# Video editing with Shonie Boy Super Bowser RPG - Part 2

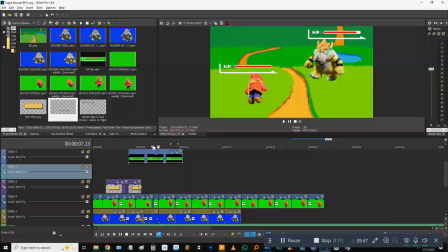So now
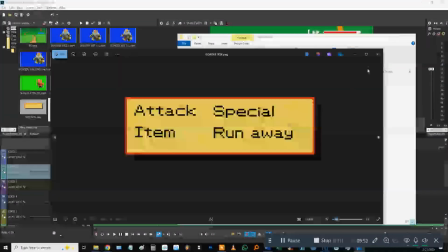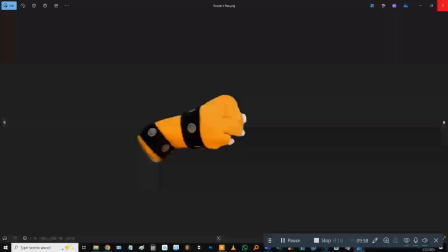I put these together, see?
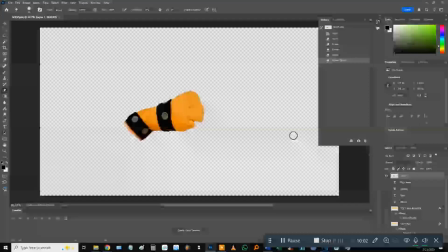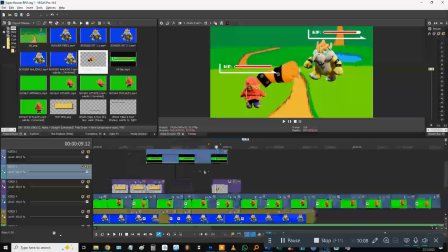Alright, so I cleaned Bowser's paw a little bit. You'll see why this is here. I took this from a Bowser plush.
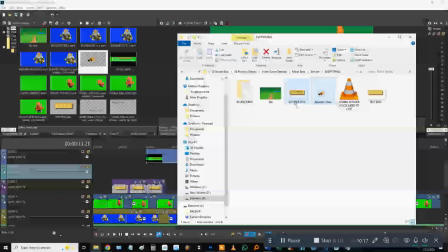Put Bowser's box.
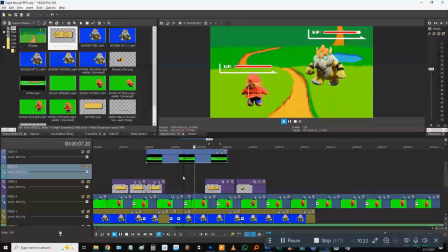So after the attack, now Bowser's text box is going to show up because it's his turn.
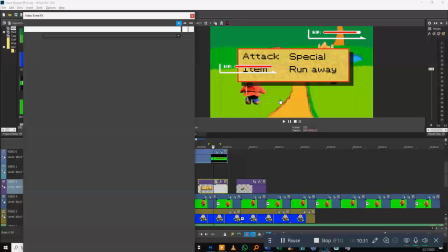This is a little different. We don't need to see what the enemy is selecting. They just do what they're going to do.
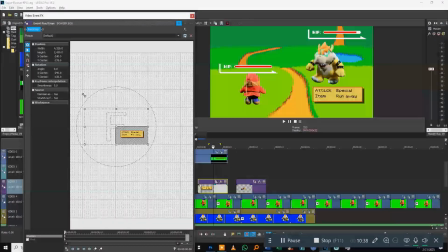I think this will be nice right here. And again, it just kind of fades in.
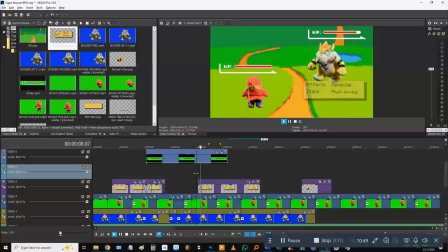Ooh, just like that.
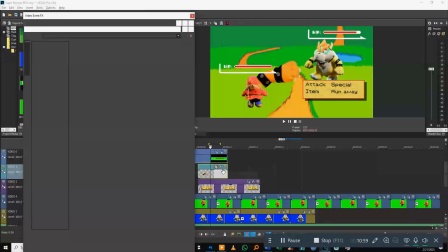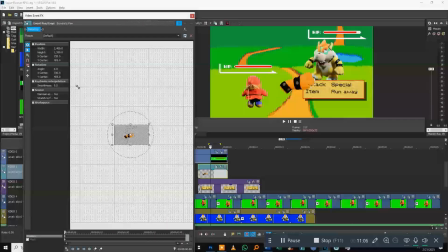Alright, Bowser's paw goes over here to where attack is.
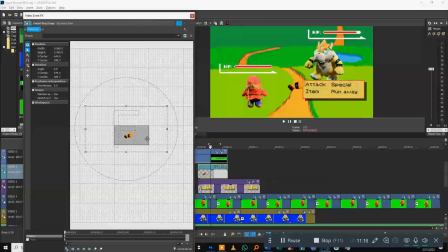I'm going to have his paw kind of shoot in to give the motion like he's picking or selecting attack. So kind of
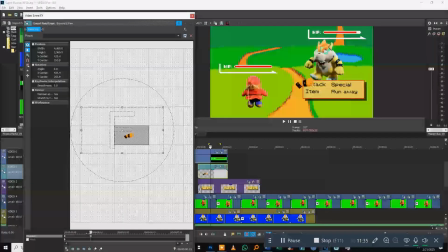like that. It's going to be quick.
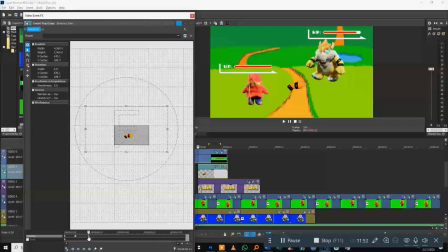So we could have that motion happen later. I need to give it time to show up so everyone can see what it is. Alright. So, shows up, selects attack. We can move this along even further.
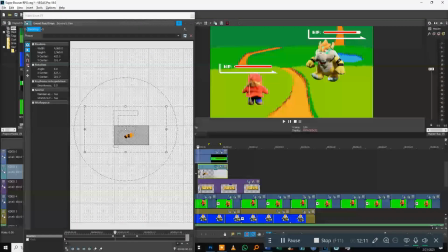Need time to chew the scenery, you know? Alright, he selected attack.
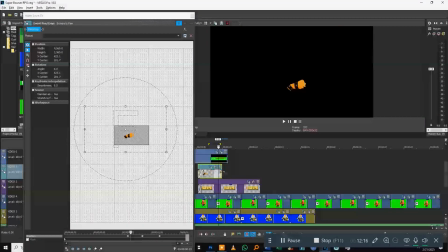So from there,
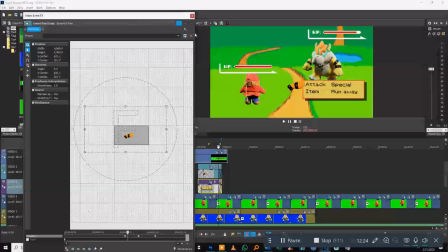right there.
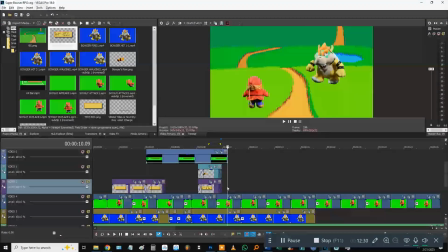There will be sound effects later. Okay, we need to keep these boxes going.
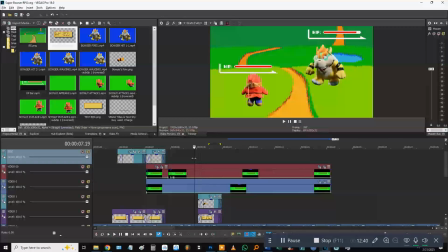Alright, so I gotta always check the timing of this. Okay.
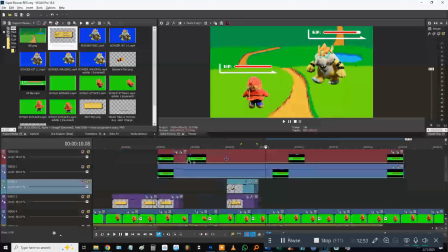Okay, so right there, I have a different Bowser come in.
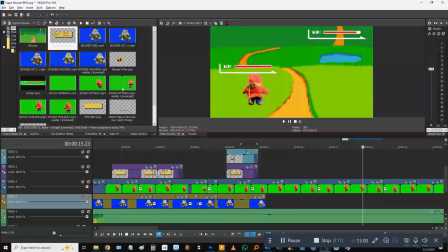I'm trying to think which one's gonna look good.
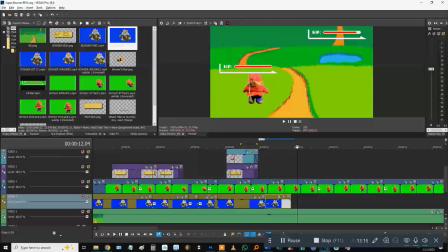This could be a good Bowser. I know I called it Bowser Hit, but I'm gonna reassign it as Bowser Attack.
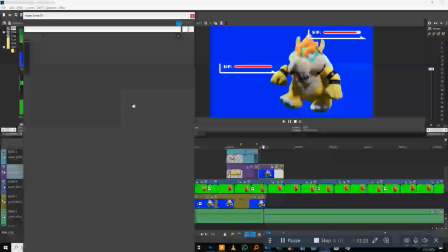So first things first, we need to put the chroma key here.
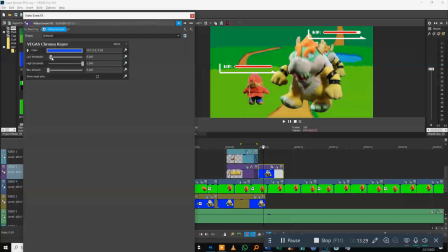There we go.
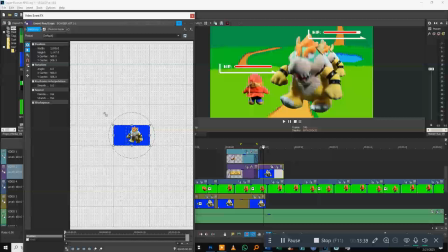Kind of line them up. Put this down over here.